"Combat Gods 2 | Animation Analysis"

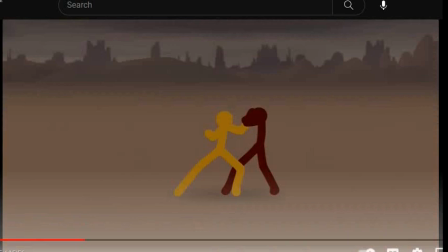So one thing I love is about about like his ability to just kind of chain hits into itself is like
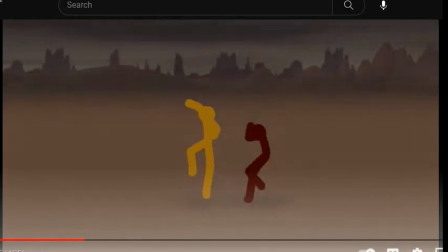we see the follow through. The follow through is quite slow, but then we'll see the character like redirect the momentum.
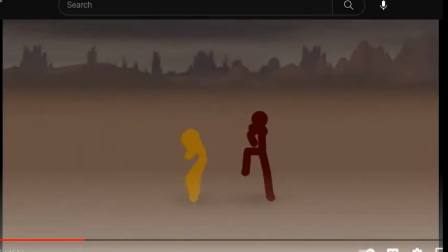This is what I love, like this arc. So he'll hit and then he'll kind of redirect it. And this 3D like aspect of the characters is fantastic.
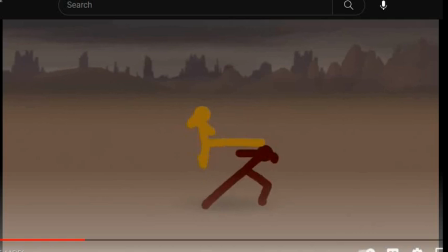You can really feel the dodge, and because of how close this dodge is, that is like also really engaging. You don't want to make sure like he doesn't dodge like really far away. Like the closer he is when he dodges, like the more engaging that is, I think.
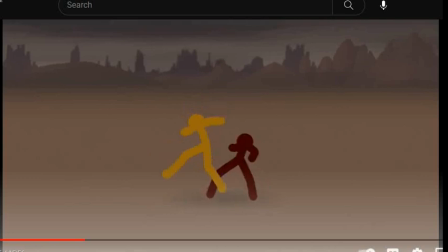So he uses the kind of momentum of landing here into the punch
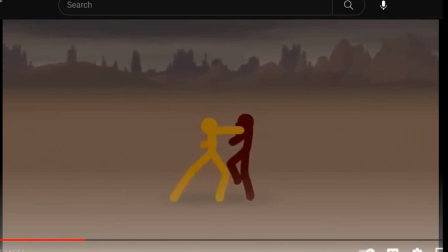and block. For red here, after the block, he has 1 frame, 2 frames, 3 frames. So honestly, he only needs like, literally he only needs like 3 frames to go into a different attack.
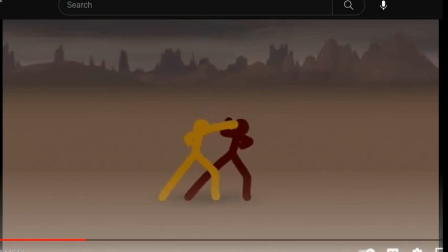So it's attack, 1 frame, 2 frame, attack, 1 frame, 2 frame, attack. And one thing I think is really important that I think is like really effective is sometimes when the hits, if your hit is just like a single frame, like if this was the only frame here,
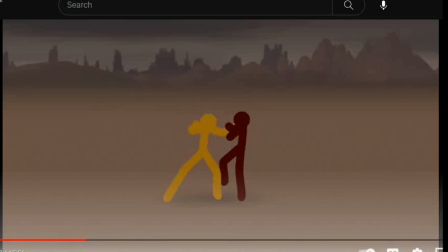sometimes it's too fast for us to really like kind of see what's happening. But as you'll see, like he double frames these. So each hit that he has, there's 2 frames here. And I think this is something that I've learned as well. I think it's really nice when out on the attack frame, you have an extra frame there.
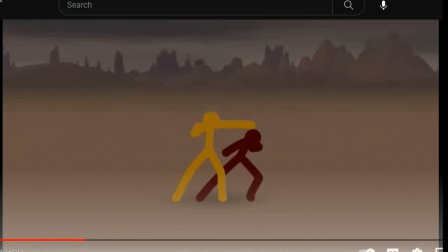I think it just allows us to see that frame for a little bit longer than the rest. For these dodges, he doesn't do it. It's only for the blocks, I think. The grab.
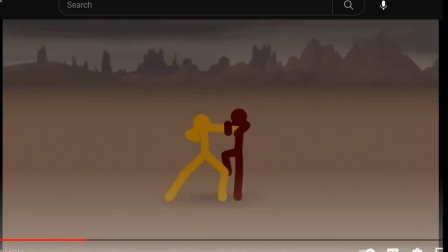This kind of 3D aspect is, again, shown here. He steps in front of him and hits, like, off the arm he grabbed, like, in the chest.
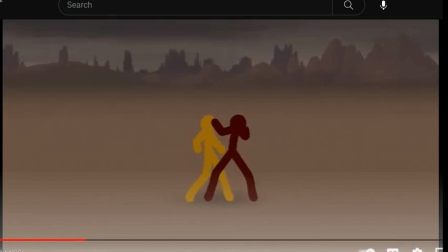That's fantastic. That's just good choreography right there. And it'll go 1, 2, 3. So it's literally hit, 1, 2, hit,
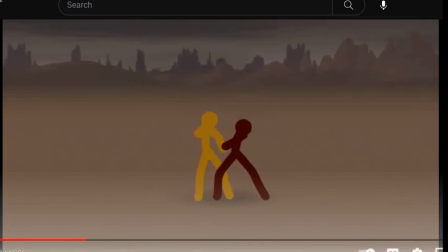2 hit frames, 1, 2, 3, and then, yeah, 2 frames on the hit. And this is kind of a strategy you can just, like, apply to your own work, absolutely.
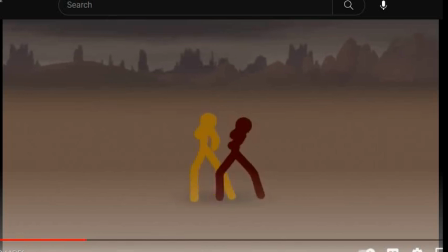kind of for some of these like more expressive moves, there's more frames, obviously.
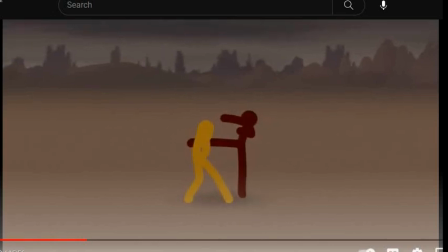And I think these are just really fantastic to watch. And one thing that's cool is like a lot of these attacks don't hit. Like a lot of these attacks are blocked or dodged. And I think that aspect of like the characters blocking and dodging as opposed to your hits landing all the time is really, really, really good.
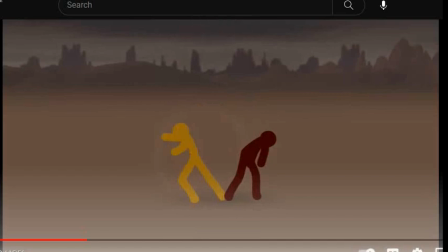I think you want to save the moments of like them hitting the opponent is like only when they have some sort of like they've gained some sort of advantage through like an opening that they've created.
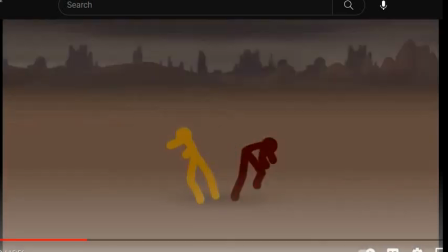So here Red lands this hit. And let's see, you can kind of see that this was like set up.
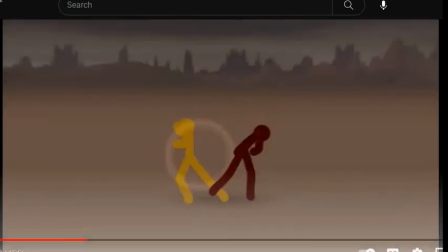So this attack gets blocked. A lot of the attacks have been blocked up to this point. But as you can see, it kind of like goes past his guard a little bit.
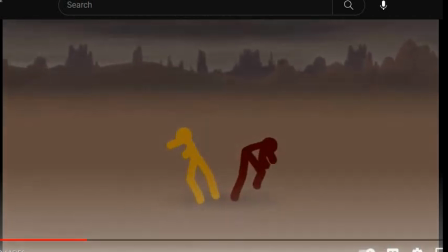It kind of shoves him out of the way. And this gives him an opening to land his big kick.
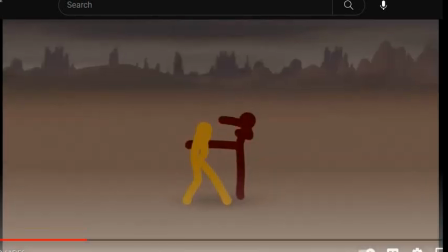And I love this. This part has more frames to kind of show you what's going on. So it's been a bunch of like basic attacks and blocks. But then he's going to throw in the kick. And the kick is what's going to give him the opening. So he kind of shows him doing this. It shows him blocked.
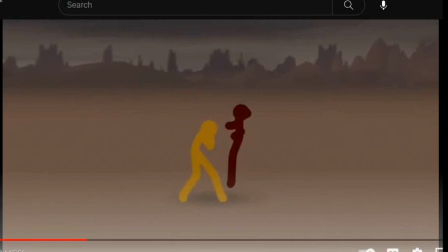But then after like literally 4 frames. 1, 2, 3, 4, 5, 6.
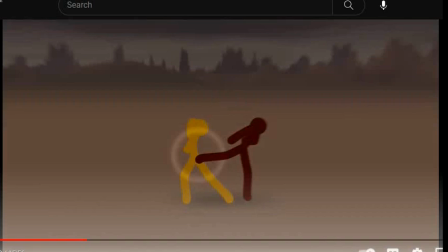After 6 like frames of seeing it blocked, that's when we see it like rush past it.
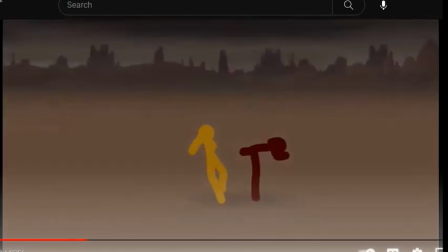And it's going to be fast. But then it's going to be slow right into his next attack. And he uses like the 3D aspect as well here.
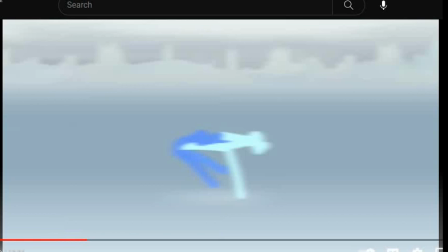Very, very nice looking sidekick. And this kind of inverted color flash definitely like signals to our brains damage.
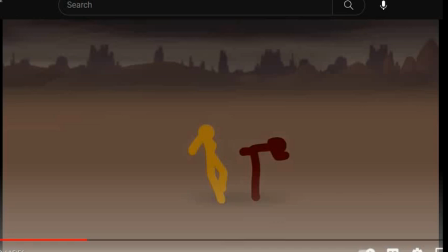It's one flash, so you don't really see it, but you feel it.
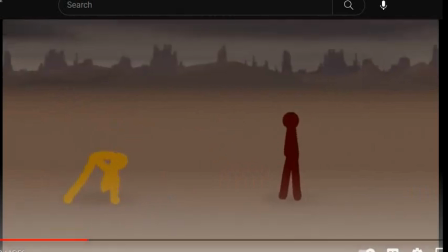And this is kind of a breather moment here where he's gotten the hit, and then he's gonna re-engage. Here he does it really quickly. There's only 3 frames before he's just in his face again with another attack.
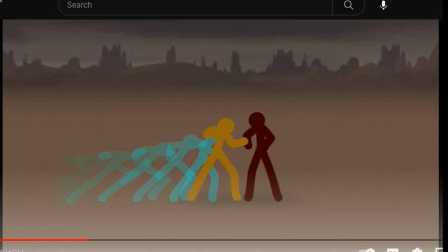But it works because he put the after image there. The after image allows our brain to kind of like process that, even though it's only a single frame.
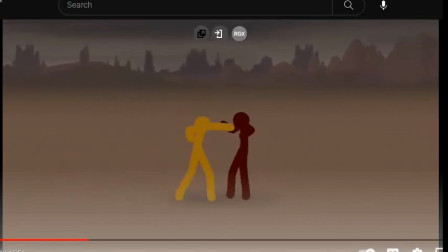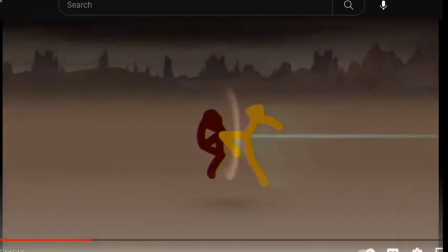And this is kind of he's been using more of the yellow has been using more of the speedy dashes here.
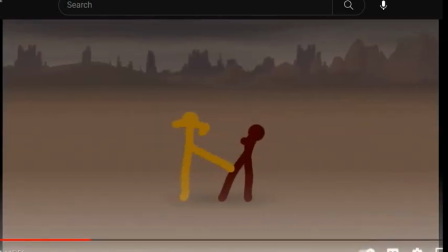And this is what allows him to get his opening here. So there's a bunch of attacks going on, a lot of blocks, a lot of dodges.
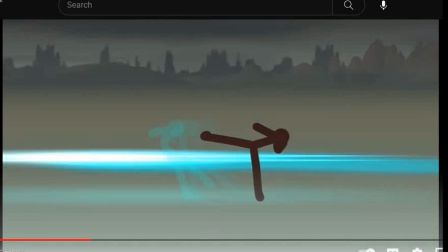So he uses his flash to dodge Red's kick here.
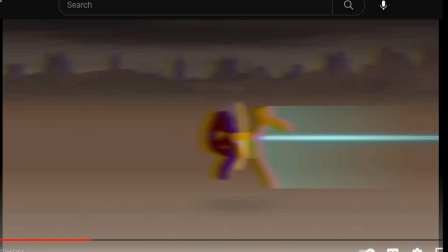And before he can block really, he lands it from an attack from the other side.
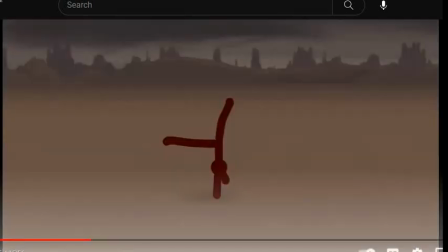And you can see this kind of go through his guard and push him out. And while he's recovering, he's going to try and use this opportunity.
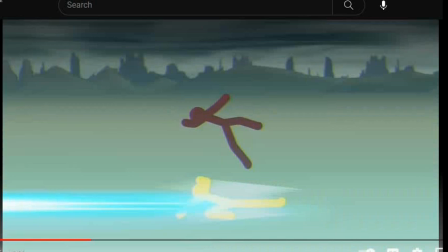But Red was able to predict the low attack to the feet, so he jumped in the air.
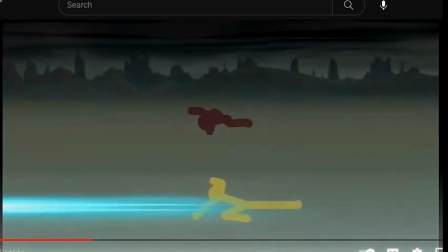And this is like that back and forth of combat. Like, this is really, really effective.
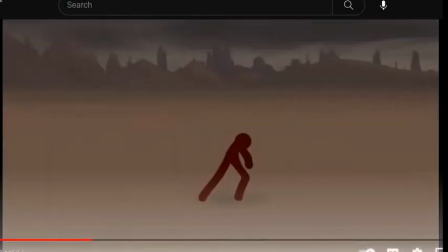So he dodged it, but it doesn't look like Red gets an opening just yet. He's still using... Yellow is still using the speed to dash around.
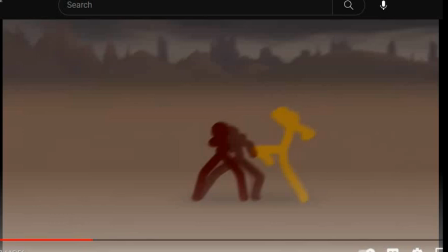And this is where we see Red use some sort of like meditative stance, and like he has after images that
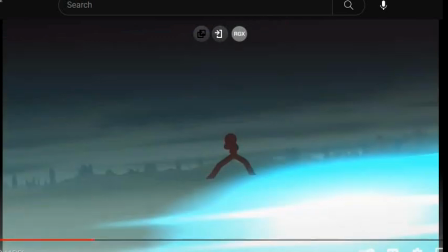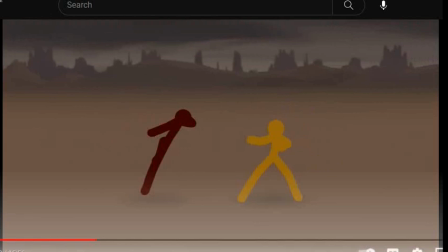and it's just so incredible. This whole animation is really, really good. It's one of my favorites. Thank you guys so much for watching. If you liked this kind of video, feel free to let me know, and I might want to make some more.
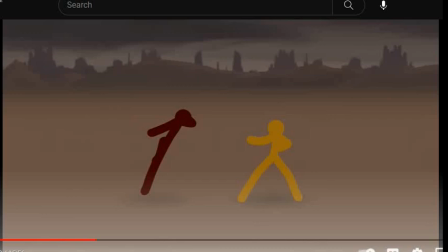I don't know if anything I said is like particularly worth your while, but I hope you enjoyed it, and I hope you guys have a great day.
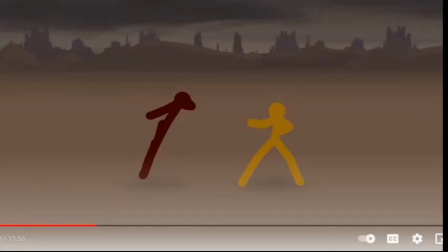Thank you. Bye for now.